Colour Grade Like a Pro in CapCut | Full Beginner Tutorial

4 cinematic looks that work in CapCut and any other editing software. Links in the description. This is where most people give up. Curves. Most people open it, feel confused and close it. I want to change that right now, because once you understand what you're looking at, it becomes one of the most intuitive things in CapCut.
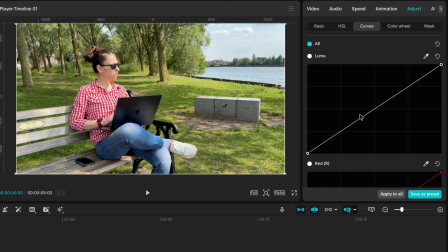Now let's get into curves. You're looking at a line running from bottom left to top right.
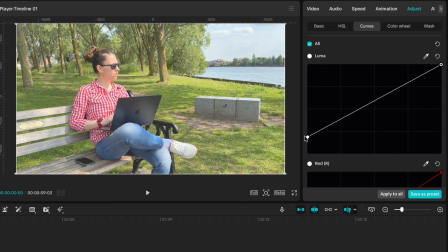That's your entire image mapped out. Push a point up and that part gets brighter.
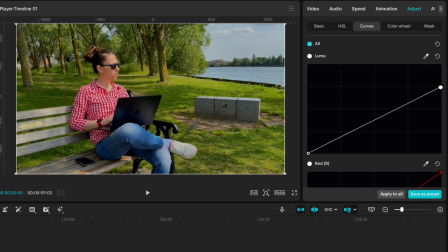Pull it down and it gets darker. This is the Luma curve.
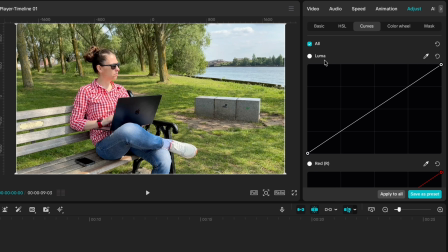It controls overall brightness across all tones. Now add 2 points.
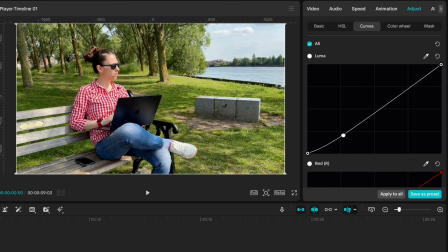Gently pull the shadows down and lift the highlights slightly.
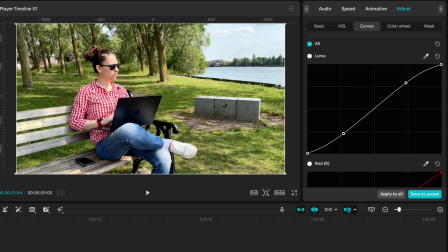Straight away, the image has more depth, more shape. 2 small moves, big difference. Now, this is where things start to get interesting. Scroll down to the blue channel.
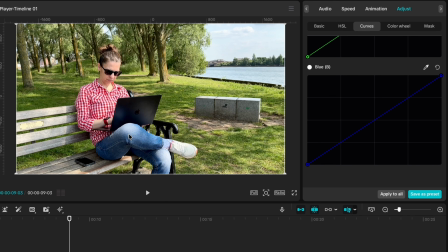This line now controls only the blue in the image. Shadows on the left, highlights on the right. Lift the shadow slightly and look at the darkest areas of the frame.
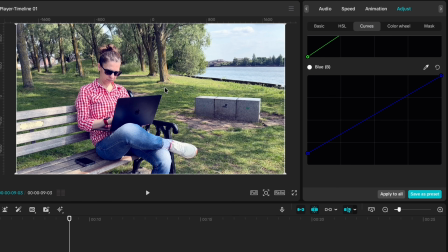The shadows under the bench, the dark tree trunks, and the shaded ground pick up a subtle cool tone. Then pull the highlights down just a touch and look at the brightest parts of the frame.
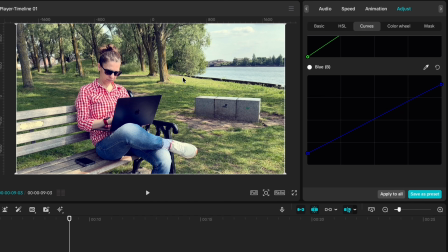The sky, the sunlit grass, the light catching the bench. They lose blue and push slightly warm and golden.
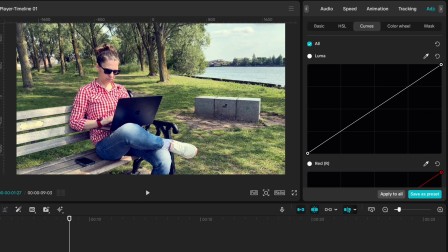That contrast between cool shadows and warm highlights, that's where the image really starts to come alive. Cool shadows, warm highlights, two different color temperatures working together in the same frame. And suddenly, the image has depth. It just looks right. Once you see it, you won't unsee it. If this is your kind of detail, hit like and subscribe. There's a lot more coming every week. And if you want to push this even further right now, I've got another video breaking down 3 color effects. That's your next step. Now go create something awesome, and I'll see you in the next one.